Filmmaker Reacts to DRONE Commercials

All right, so today I'm gonna look at 3 different drone commercials, and I'm gonna do a little personalized critique of each of the 3 videos to give my recommendations on how it could be better, what they do really well. So I'm gonna jump into my computer now and let's do it. So all 3 of these videos use Creative Commons license, so I'm able to use this obviously in an educational way.
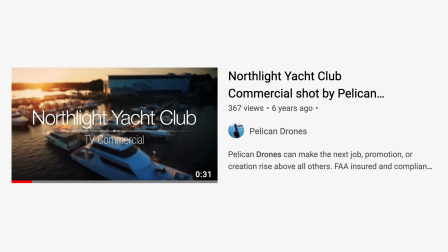So let's look into the videos now. Now the first one is from a site called Pelican Drones. This video is a yacht club video commercial. So let's take a look and see how it is.
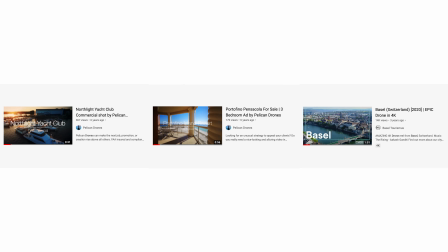So I picked out 3 different videos. I watched about half of them. So basically you're getting my initial reaction to these videos and my thoughts.
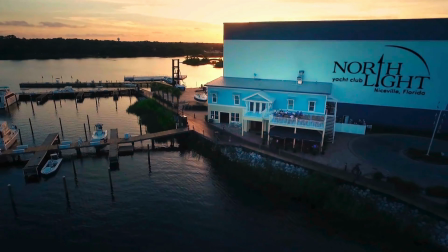Welcome to the Northlight Yacht Club, the premier dry storage and wet slip marina.
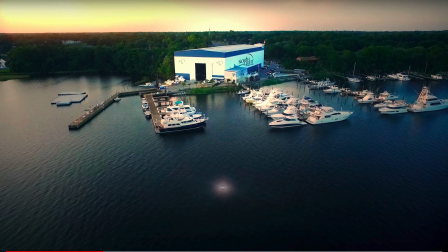All right, so there was a lot right there just in the first couple seconds.
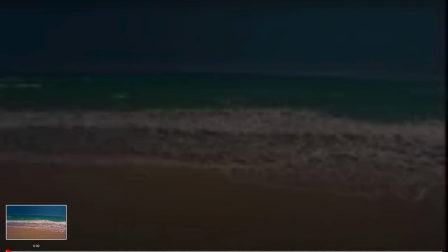So
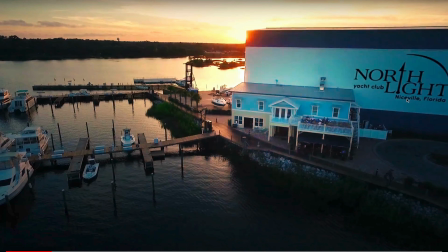welcome to the Northlight. if they're showing off the logo, Northlight Yacht Club, it looks like the logo is over here, so their framing is a little off. I know they're trying to pan into the shot, but the eye naturally goes to what's brightest in the scene.
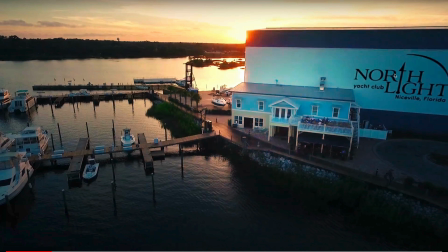We see the sun over here and the sky is really bright. The sign over here in the building is kind of dark. I would have actually exposed properly for the building and just had the sun and the sky overexposed.
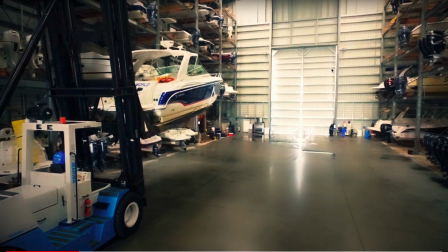Light Yacht Club, the premier dry.
Now right here, this shot, if we're talking about yachts and boats, we see this boat here, but once again, the eye goes to what's brightest in the scene, which is this door right here,
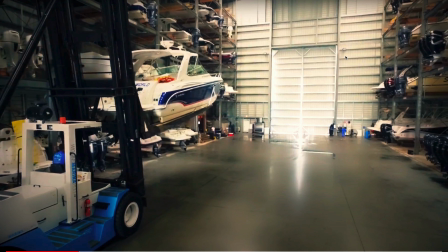this entrance, this gateway. It's really bad composition. They should have just moved a couple feet and focused on all these boats. It looks like all these boats are in these racks here on these shelves. It's really not that great of a shot. It looks like they just were lazy or they didn't know how to do proper composition.
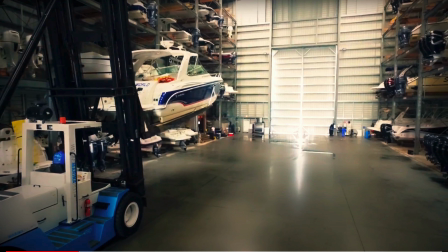So if they just moved their camera over a little bit, got a different angle, that would have been a much better shot.
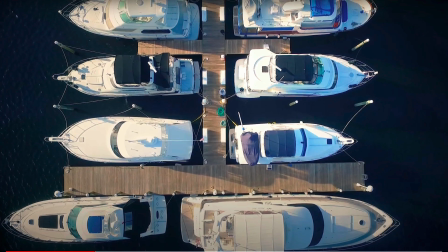Dry storage and wet slip marina located.
This was a little too fast. This shot is overexposed.
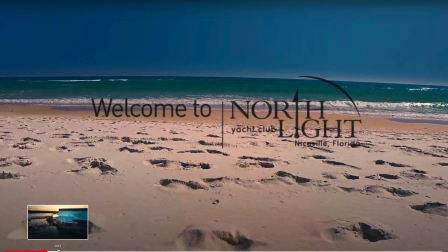So notice it looks like early morning or late afternoon, and then this is sunrise,
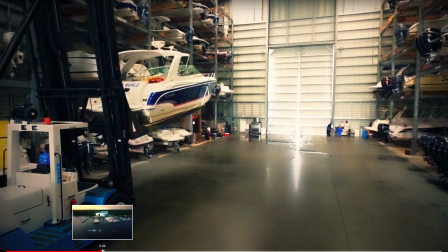and then all of a sudden this shot looks like it is during the middle of the day.
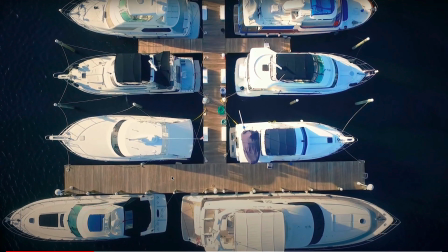So it's good to have all the shots cohesive, shot at the same time of the day, because obviously the lighting is going to be different. So make sure that you shoot at the same time of day so it all matches together, which this did not do.
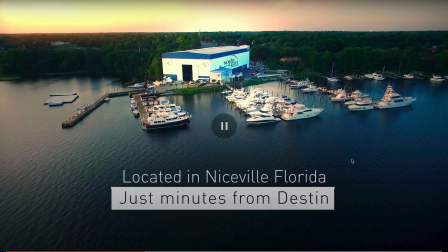Located in Niceville, just minutes from the Destin Pass.
Also right here, it's a little off center.
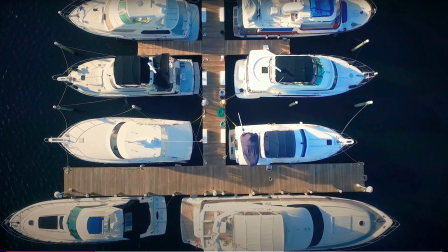So if you're gonna go, if you see lines, this should be perpendicular or parallel to the frame. So 90-degree angles and so forth, and 180-degree angles. It's not, it's a little crooked, so they could have fixed that as well.
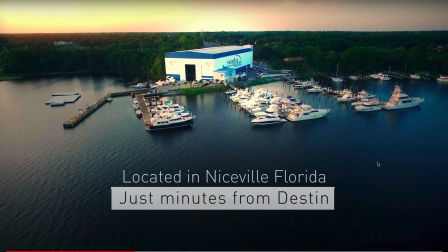Marina located in Niceville, just minutes from the Destin Pass. The Northlight offers amenities.
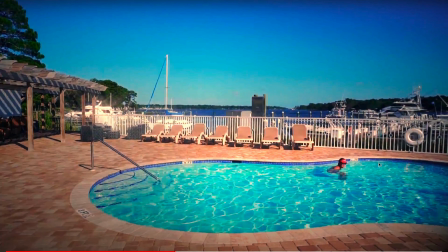This shot looks like it's totally out of place. Once again, they had all those sunset shots and now they have this bright shot.
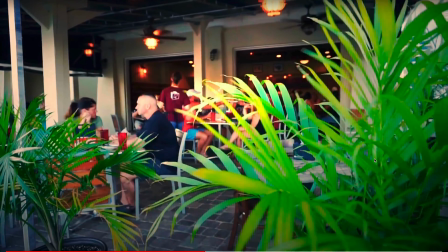Such as waterfront pool and hot tub, full service restaurant and bar.
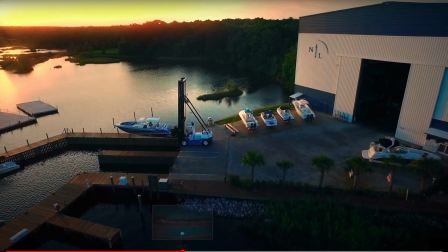All those shots were shot on a gimbal, it looks like, or with a camera, maybe handheld,
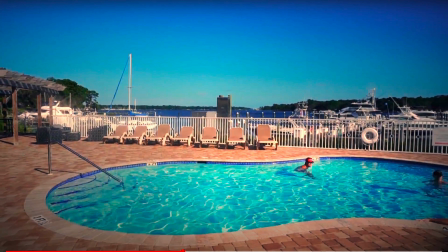but it looks kind of amateurish because the panning was a little too fast, okay? Never pan your gimbal that fast unless it's done intentionally, and in this situation, it doesn't really work.
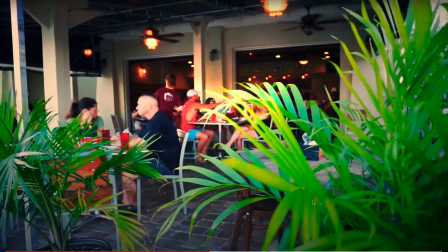It also is a little bit jittery, so this shot right waterfront here, pool and hot tub, full service restaurant and bar. it looks like they're just getting used to their gimbal,
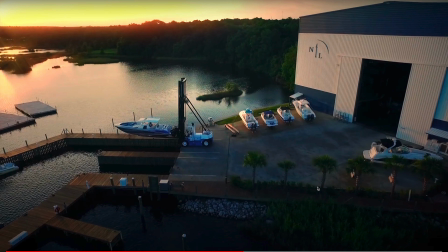so might want to do a little practicing with the gimbal to make sure they get smooth shots. This shot, once again, it's a nice shot, but the shadows, I should say, are a little too underexposed. If you have a drone and you can shoot in D-Cine-like or D-Log, you're able to get more detail out of the shadows.
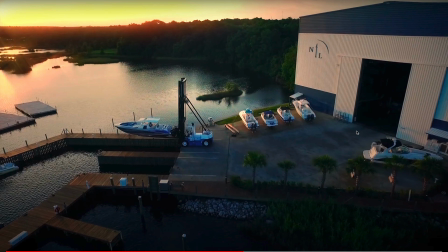And since it's a commercial that's supposed to be kind of inviting, it doesn't seem to be more of a cinematic video. It seems more like just a typical commercial. I would have probably exposed this a little brighter or a little more overexposed.
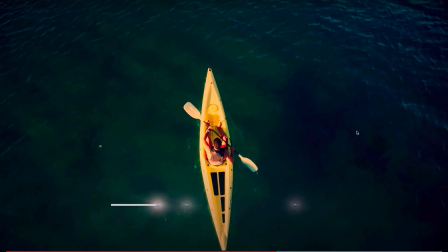Fuel dock and ship store, even paddleboard, kayak, and scuba tank rentals.
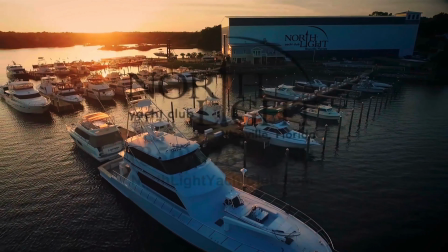Come see what Northlight has to offer and let us take care of your boat while you enjoy the Emerald Coast.
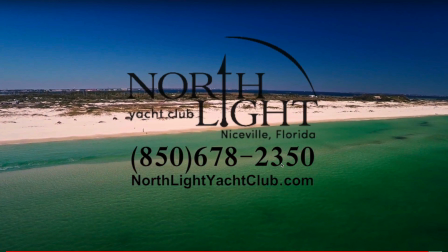This is okay, but it's right here, the phone number is sharp, the website is sharp, but then the logo is kind of blurry. It looks like it was a small file that he used and enlarged it, didn't enlarge it properly.
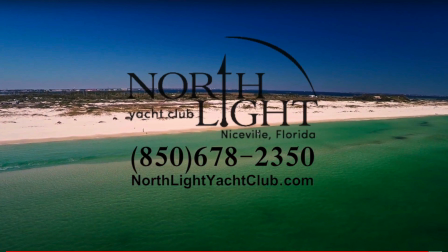Yeah, there's just a lot of stuff, little details here that need to be worked on. It also would have been better instead of black right here, maybe in white, and have it, instead of going over, see how it crosses the lines right here from the beach to the ocean to the sky?
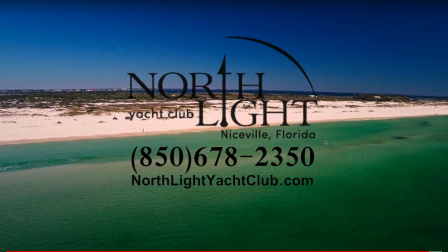It would have been better if he had just the logo entirely in the sky or entirely maybe over here on the right side or the center in the water. It would have been a lot easier to read. It's much harder to read with these different lines right here or different points of exposure. All right, so that's number 1. Now we're gonna move on to number 2.
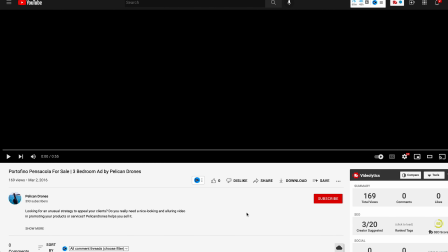So number 2 is also by this guy, Pelican Drones. If you enjoy this site, give him a subscribe or follow.
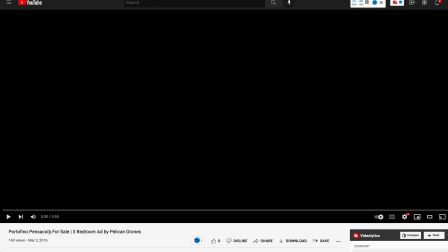So he's doing a real estate video. So this is a real estate video, 3-bedroom place for sale, and let's check it out. It's 55 seconds, which is fine. Normally I would make my real estate videos more like 1.5 to 2 minutes, but 55 seconds is fine as well.
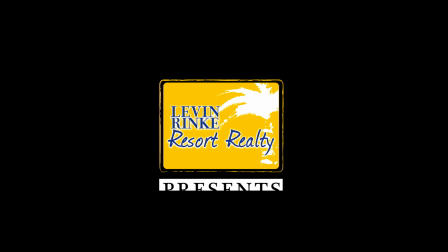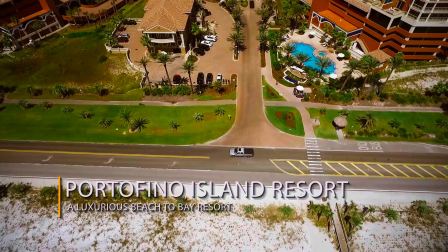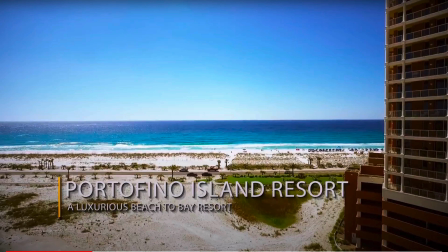Alright, so one thing about this video I like better than the last video, it seems like all the color grading and exposure is at least cohesive. He was trying to do the orange and teal look. He's trying to make the blues and the oranges kind of stand out. I'm not crazy about this color grade right here, but at least it's cohesive.
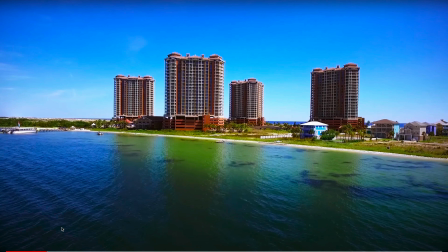Now, going back, let's just go back to here. I like the establishing shot that you get to see the water, everything's wide. It would have been, I want to say, better to go a little higher, but that's just my point of view.
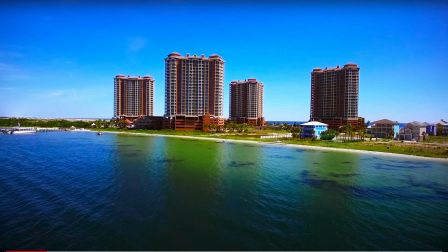We could have got a little higher and pan down ever so slightly here. Probably not getting the top of the roofs, but I would have liked to see more around here. Maybe there was something behind there that was not pleasing to the eye. So overall, good shot right here.
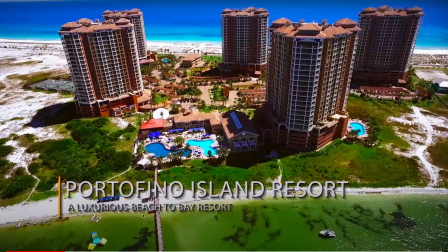This is a great shot. Now, instead of getting this water right here, I would have panned up a little and just got where this green grass is down here and most of the blue water in the background. So the blue water right here is looking really beautiful. So are these pools right here?
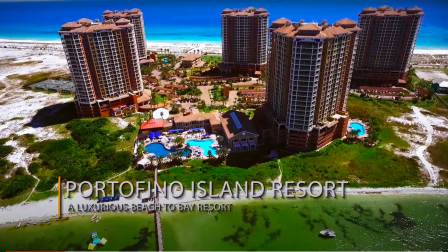This green grass right here is looking nice. This water right here looks kind of not so good. So I think they wanted to get everything and they weren't sure what to shoot. We're focusing on these resorts, so it should probably be on the pools and the nice water and the nice beach
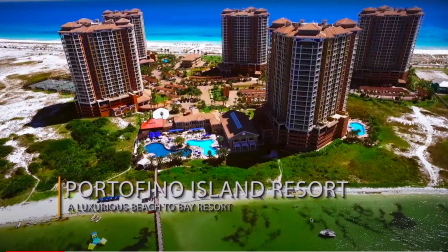and the buildings rather than this other little not so good looking water over here.
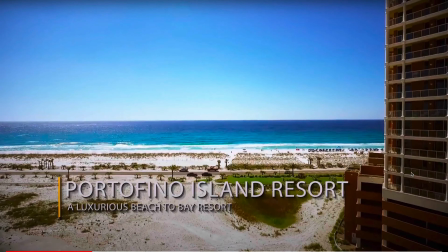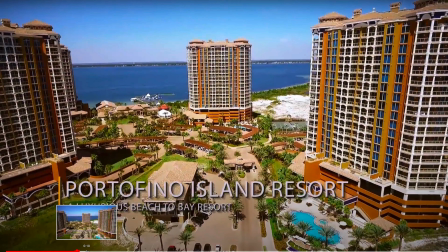Okay, I didn't really like this pan up right here. It didn't really fit the music when he panned up like this.
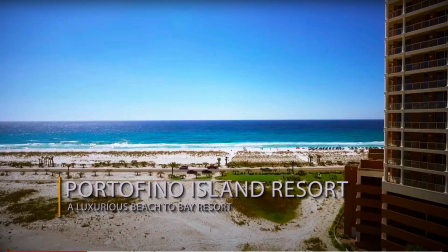It's more of like a gimmicky thing to me. It didn't really fit the music. The music is kind of chill, but then he panned up kind of too fast.
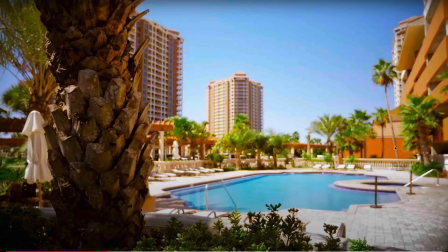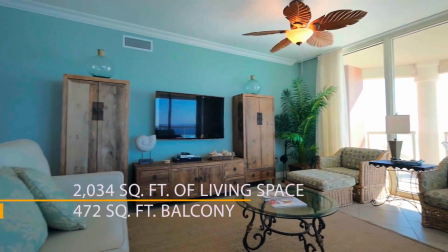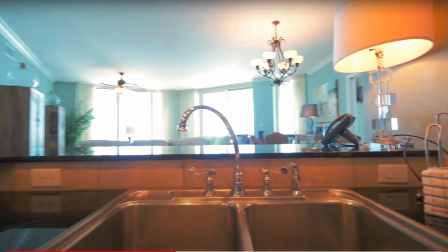I like the order, how he went from far away, getting closer, then getting inside the building. So he's doing these speed ramps, or basically speeding up the footage in post-production. That's kind of cool, but I would have liked to have entered the building.
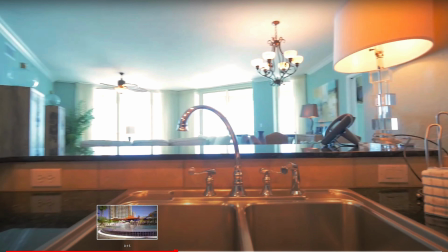So maybe through the front door where the entrance is, or maybe the door from the hallway into the actual building, into the room, rather than just going from the pool into the room.
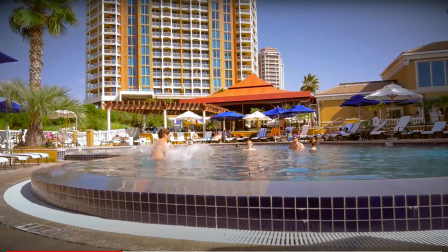It seems too abrupt to me.